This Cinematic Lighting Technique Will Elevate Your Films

Lighting has a powerful effect on our perception of the characters and the events that are happening within the scene.
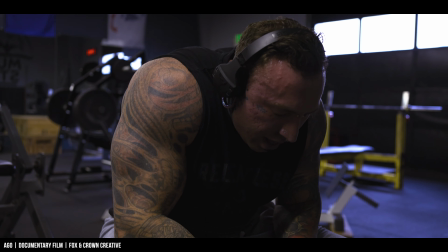0:05 It can tell us where our characters are emotionally, where they've been, and can even give us hints as to where they're going.
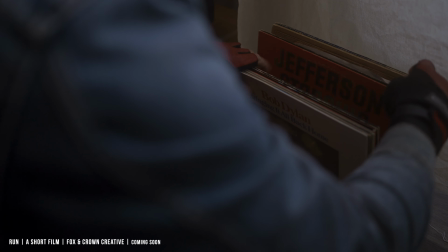0:10 And the crazy thing is, if done well, the audience won't even notice it and will continue to be fully immersed in the story with our characters. But what's even better than that is that you could do this too.
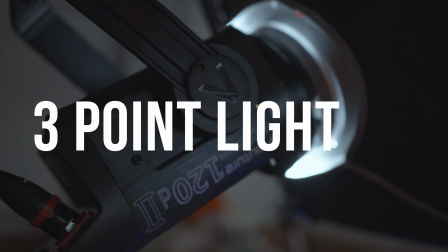0:19 And today I'm going to show you how, starting with a very simple technique called 3-point lighting, and how you could utilize it to elevate your next film. So let's get into it, friends.
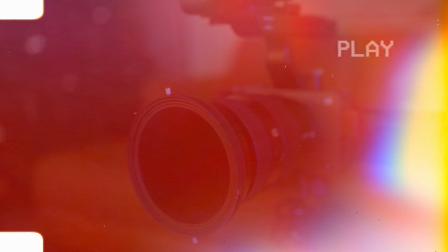Hey, what's happening, everyone? My name is Ryan, and if you're new with us, welcome. I truly appreciate you being here.
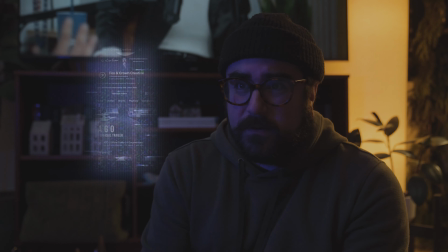0:42 Now, I actually created a whole scene to further illustrate this technique so that you could see it in action.
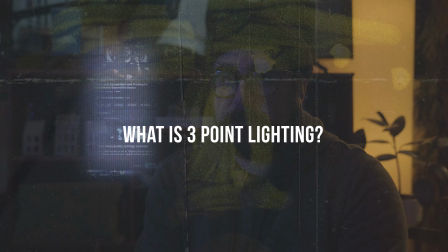0:47 But before we do that, let's answer the main question, and that is, what is 3-point lighting and how could you use it in your films?
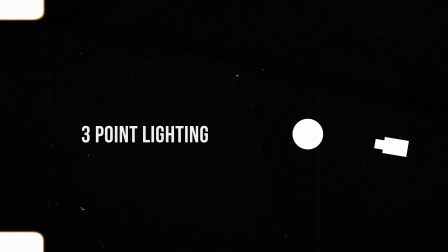0:53 In its most basic form, 3-point lighting consists of 3 main lights: your key light, a fill light, and a backlight. Now, you definitely don't have to stop there. You could absolutely add more lights in, but a really great place to start on a film set is with 3-point lighting to create some of the lighting that's gonna motivate some of the other lights within the scene.
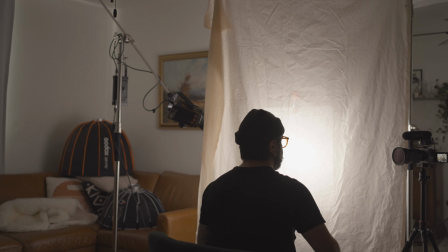1:12 Your key light is gonna be your main light on your subject. Your fill light is gonna fill in any shadows that you might need within the scene, and your backlight is gonna create a hair light or a rim light to help separate your characters or your subject from the background.
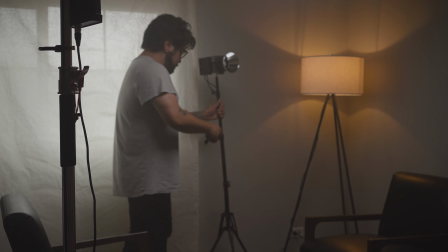1:23 Now, you definitely don't have to stop here. You could absolutely add additional lighting to this. However, this is a really great place to start.
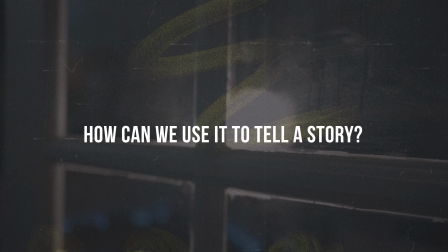1:30 So now that we know the basics of what 3-point lighting is, how can you use it for your film? When lighting any scene, there are 3 main things to keep in mind.
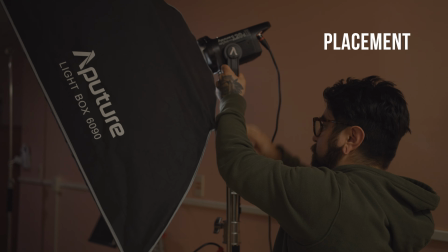1:37 Number 1 is motivation. Number 2, light placement or angle. And number 3, contrast ratio. Now, I know that's a lot to take in, but let me explain.
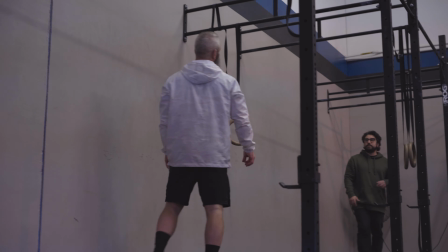1:46 Motivation is simply walking in the room and asking yourself, what is the natural ambient light that's already spilling into this room? Ambient light could be anything from a window to a floor lamp,
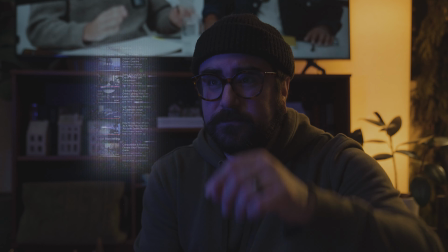1:56 or even something more stylistic like this that was created for the exact purpose of motivating this blue light on the face,
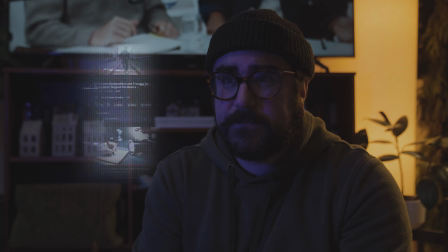2:03 but we're gonna get into that later on in the video. Let's say you have a window right next to your subject.
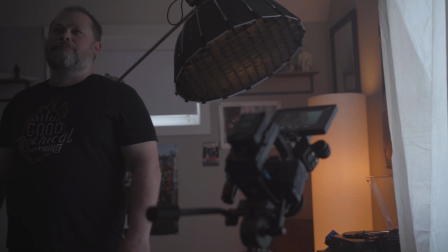2:07 Well, you could use that window light to justify the light that you're gonna use as your key light on your subject.
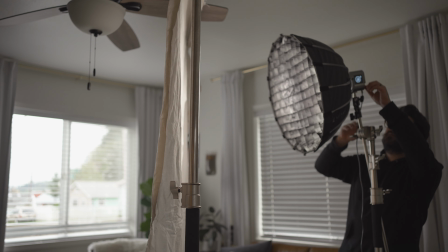2:13 But now that we found our motivation, we then just need to place our light or angle our studio lights in the same direction as our ambient light.
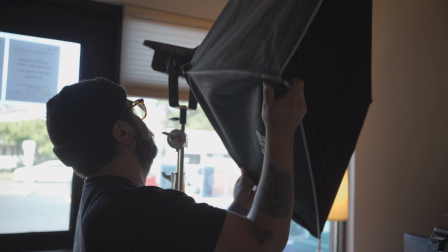2:21 Now, it doesn't have to be exactly the same direction as the window,
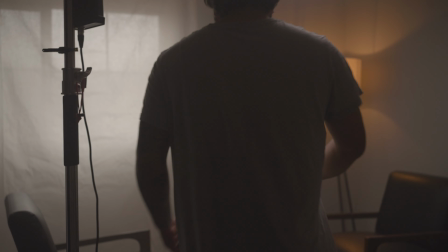2:24 but definitely in a spot that looks like it's natural within the scene and that light is coming in and lighting up our subject's face from the window light. Doing this is gonna make your scene feel more realistic and more believable to the audience, further keeping the audience within the story. After placement, you're gonna wanna think through contrast ratio. The contrast ratio of your scene is determined by how stark the highlights and the shadows are from each other.
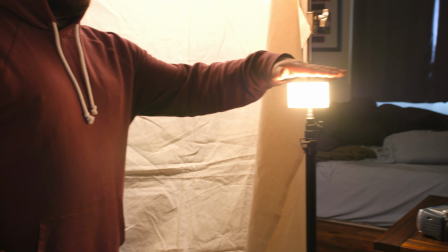2:48 If you have an even lit scene, that is typically called high key lighting or a low contrast scene.
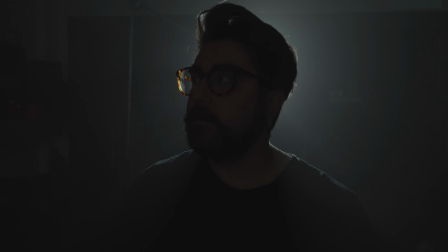2:54 If you have very stark highlights and shadows to create more of a moody style scene, this is called low key lighting and also referenced as a high contrast scene.
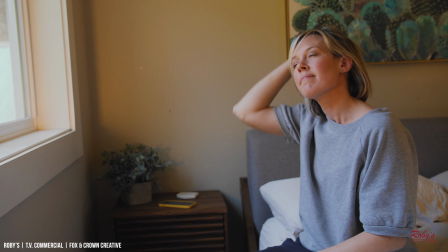3:03 You would typically use high key lighting if you're creating a happy, well lit type of scene, and if you're looking for something a little bit more moody or there's more drama within the scene,
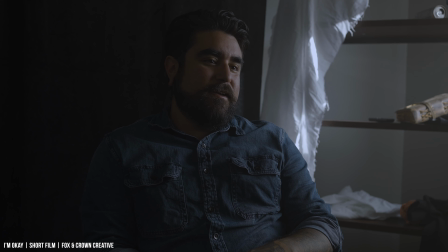3:12 you typically would want to go for something like low key lighting or high contrast.
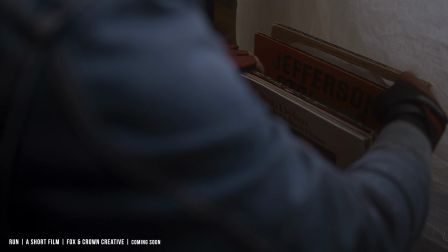3:16 This could also create a lot of depth and layers within the scene, giving it more dynamic and making it feel a little bit more as if we're there with the characters. But now that we've motivated our key light and have established our contrast ratio within the scene, how can we add backlighting into all this? Well, once again, you're gonna want to motivate this light off of things that are already in the room and set it at the same color temperature,
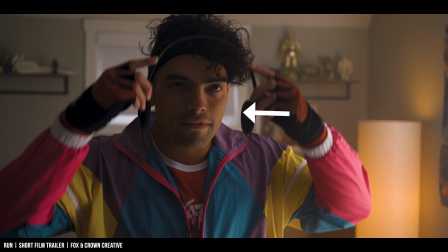3:36 and this is going to justify that light and further enhancing this scene and further separating your character from the background.
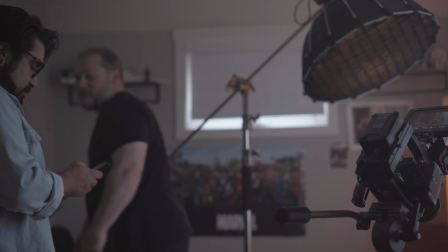3:43 With any of these decisions, you're going to want to make them based on what's best for the story.
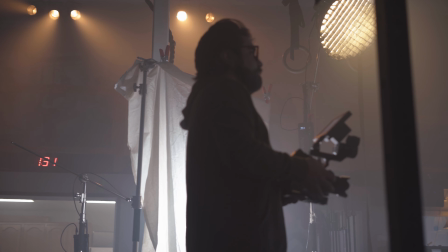3:47 It really all boils down to that, so definitely consider the story before making any of these decisions.
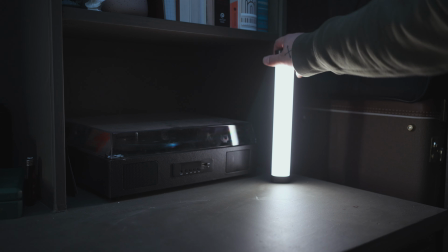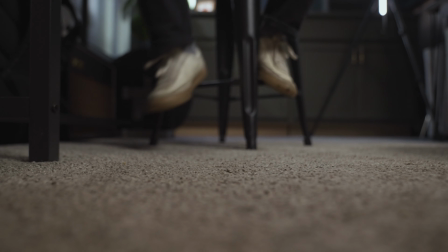4:02 Okay, this is actually day 2 of the recording of this video.